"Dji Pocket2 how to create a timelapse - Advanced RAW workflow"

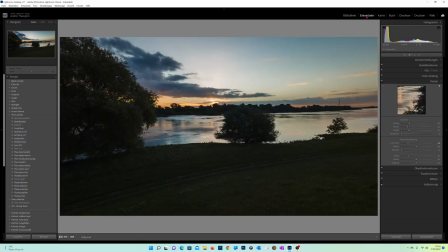If somebody wants to learn more about using Lightroom, please write it in the comment section down below. So, and in that case, I had prepared this first shot.
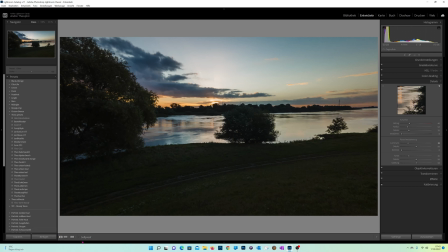You can see it's already prepared. That's the second shot.
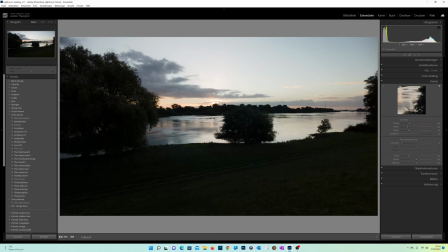That's out of the Pocket 2.
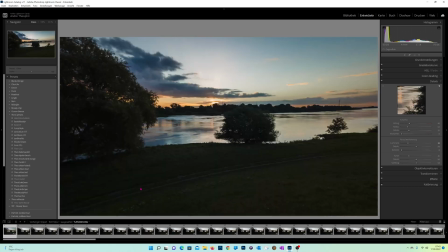And the first one is already edited.
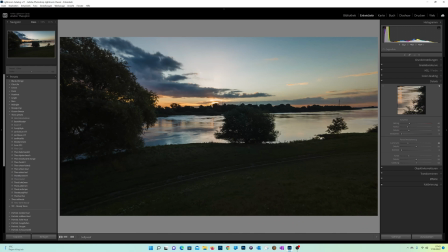And let's walk through my settings I made to achieve that result. So first things first, I use the normal color profile, then the temperature, it's more cold one, 5200
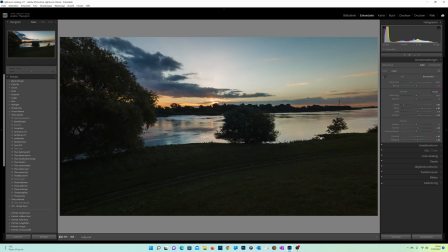250 Kelvin and just a little bit of tint plus 2. Then I go down with the lights rapidly, minus 85.
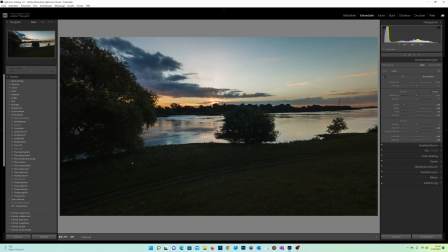Bring up the depth to get more details into that area, up to plus 40. And then I found my white point to get more dynamic into the shot.
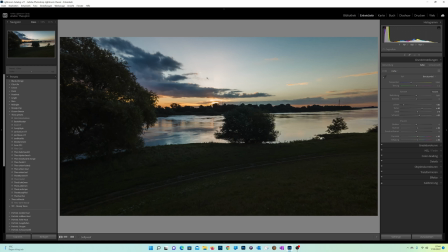So between the white and the black areas. And last but not least, the absolutely black areas, the darkest areas in your shot, make it a little bit higher as well.
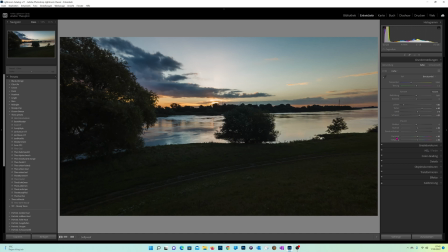So put more clarity on it, plus 10, a little bit of dynamic and a little bit of saturation additionally. Then in graduation, the normal S curve, a little bit more
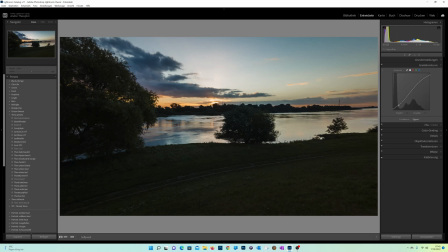high lights and down the low lights, and don't fade it at the end. I want to use a clear normal black point in that case.
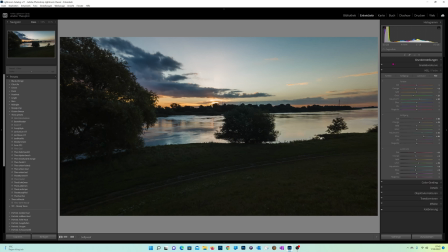Then go to the next step, to our HSL table. I switched a little bit the hue of the colors, bring the greens hue more into the yellow one,
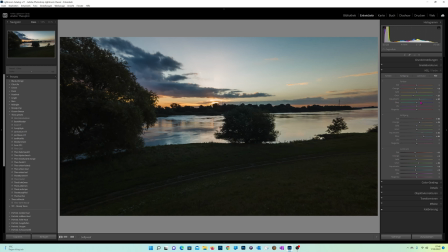aquamarine more into to blue, to become a more natural look in my sky. It turns a little bit too much into aquamarine,
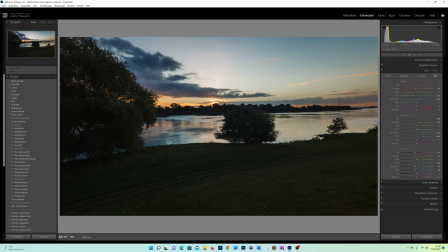and therefore I work against that and brings the aquamarines more to blue. All other hue areas blue, and the other ones it's zero, it's default.
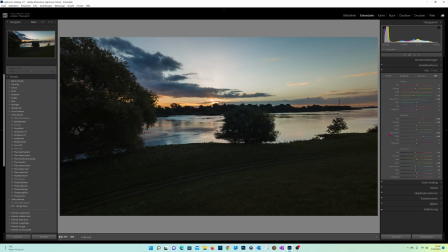On the setting saturation, bring much more saturation into my reds because it's a sunrise picture. Bring the
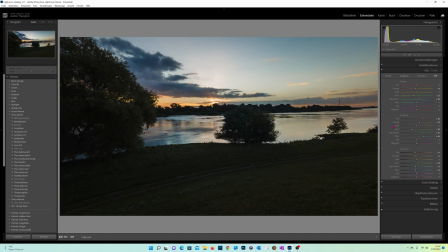saturation of green a little bit down and put more saturation into my sky. Yeah, bring more saturation into the sun with red and orange,
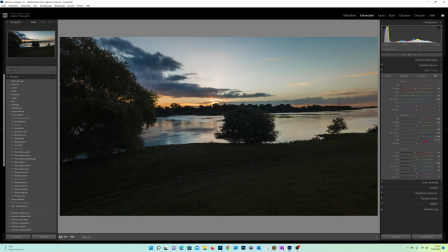and bring more saturation into the sky with aquamarine and blue. And in the luminance, I go opposite way to increase the effect of desaturation.